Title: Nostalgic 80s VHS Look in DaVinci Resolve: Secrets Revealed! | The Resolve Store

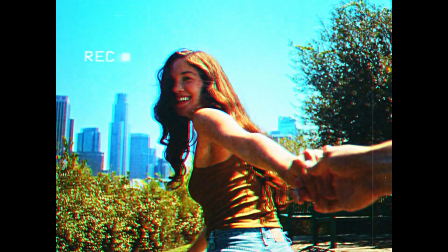Today, we'll learn how to recreate vintage retro VHS effect. Welcome to the Resolve Store.
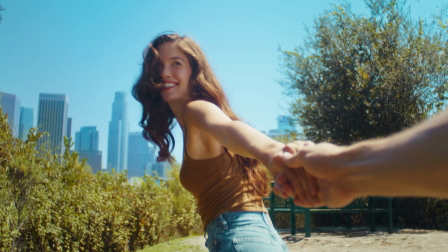We have these two videos on the timeline, so we'll be applying the retro effects created by our team to create a VHS-inspired look.
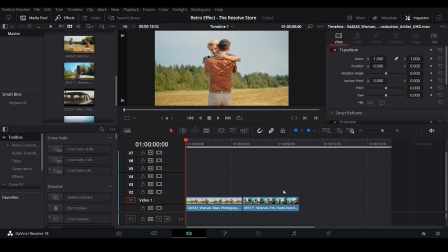First, let's go ahead and open the Retro X VHS effects folder.
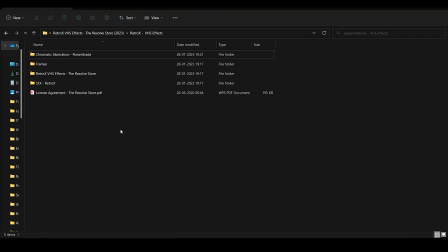In order to create a VHS look in DaVinci Resolve, we'll need to use a combination of these different elements.
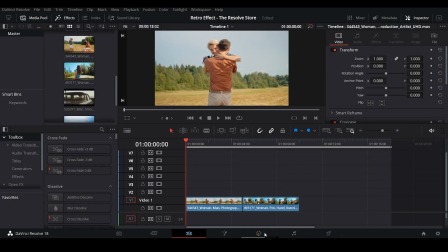So now let's get back to Resolve and import the chromatic aberration power grade. It gives the footage that recognizable VHS appearance.
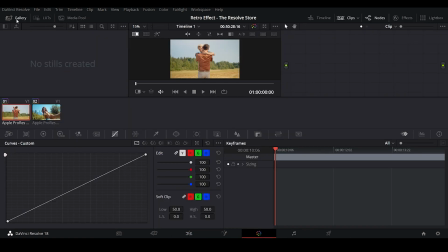Go to the Color tab, then right-click under the Gallery panel. Go ahead and click on Import. Then select the chromatic aberration DPX file. Now make sure the clip is selected, then apply power grade over this clip.
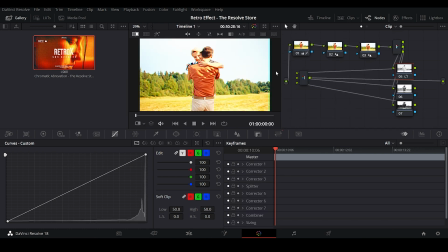It looks a bit more saturated and overexposed, right? We can adjust the exposure if we want. Just click on the first node, then play with the curves a little bit. Now there, it looks fine to me. Now click on the second node. The combination of the second and third node is designed to work very similar to a Gaussian blur, but allows us to blur each color channel individually. That's the red, the green, and the blue. It also adds over-exaggerated contrast to the edges and fine details of our footage. This gives our footage a digitally sharpened appearance that looks dated.
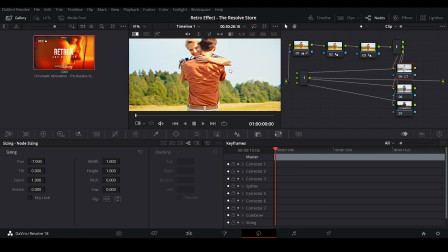Now, if you feel the effect is overly done, then you can decrease its visibility by playing with the pan setting. And we're going to keep it at a -7. There you go, it looks good. Now, let's see how it looks. Now finally, we've got a chromatic aberration node.
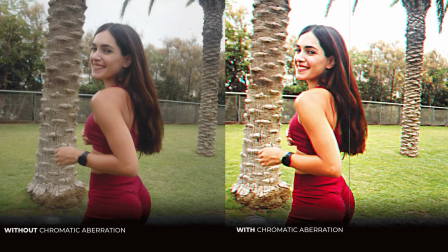This effect is added to imitate the misalignment of the color channels that were present in VHS tapes.
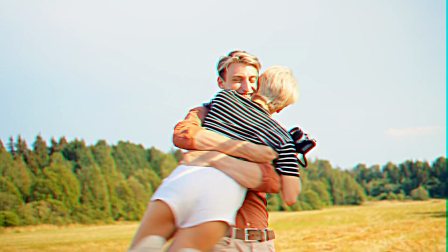We have perfectly replicated the chromatic aberration effect. Let's move on to the next step.
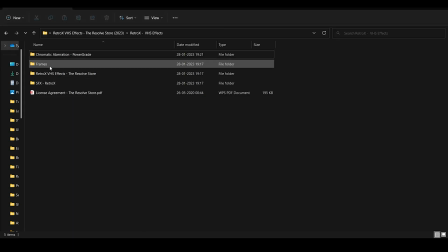We'll be importing a 4:3 aspect ratio frame to our timeline.
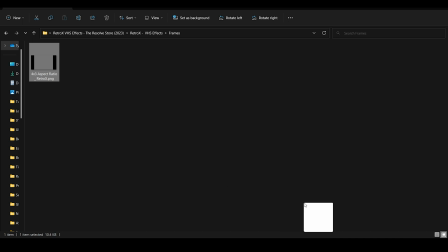So go ahead and drag it to the timeline and make sure that it's imported and kept on the top layer.
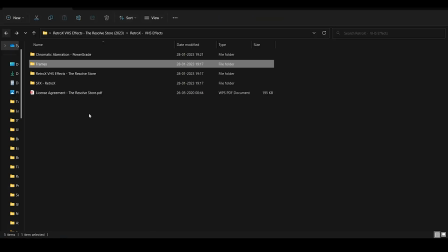The next step is to import other overlay elements. There are a variety of overlays that contribute to recreating a VHS effect.
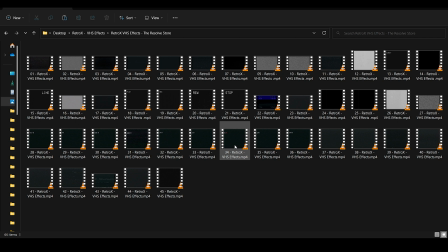As these are modular elements, you can experiment with these elements to create different and unique versions of the VHS look. Now we're giving 4 overlays from our Retro X VHS effects pack for free. The link you'll find in the description.
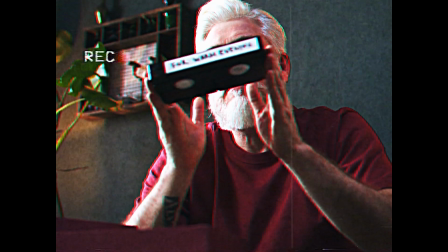If you want to create different variations of the VHS look, then you can purchase the full Retro X VHS pack.
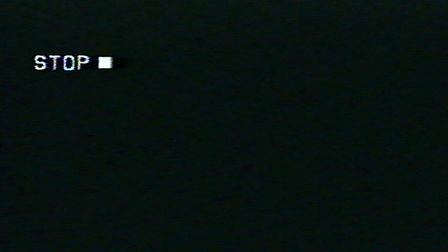It consists of 45 real and distorted VHS effects,
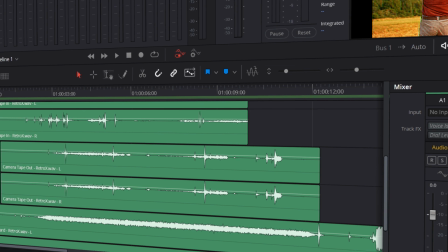chromatic aberration power grade, and SFX designed to create a trendy, nostalgic VHS look. The download link, again, is in the description. Now let's get back to the tutorial.
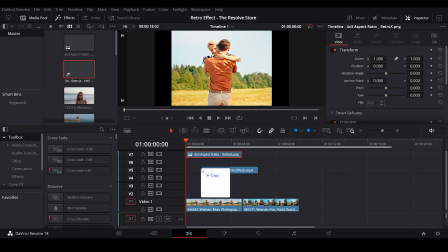We'll be importing this recording overlay to mimic the VHS recorder record mode.
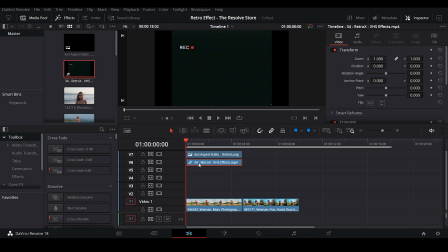Now change the composition mode of this overlay to screen. Now next, we'll be importing the scan lines overlay. Change its composition mode to screen.
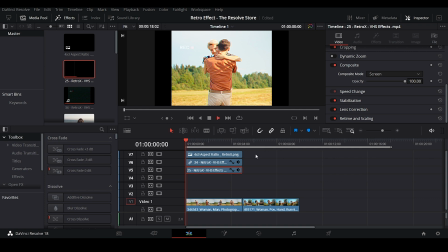As the footage is overexposed right now, you can't see the effect properly. Now let's finish adding all the overlays, and then we can go ahead and see the complete output.
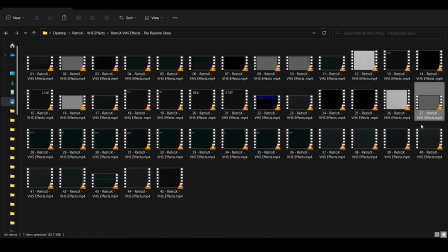Next, import the noise overlay.
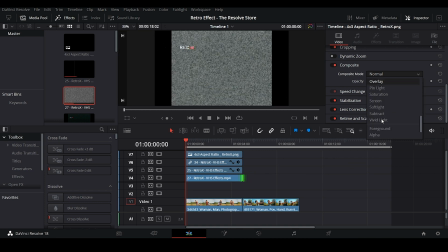You can try different composite modes and see which looks the best, but we'll be decreasing the opacity of the noise.
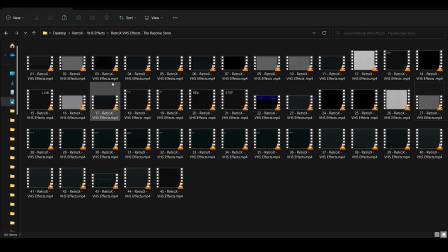Lastly, we'll be importing glitch overlay and change its composite mode to soft light.
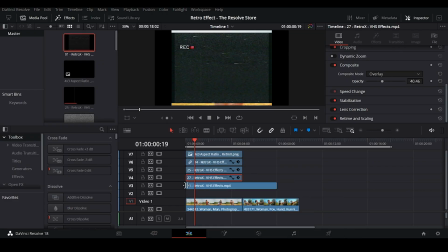That way, it increases the saturation and gives it a more complete VHS look.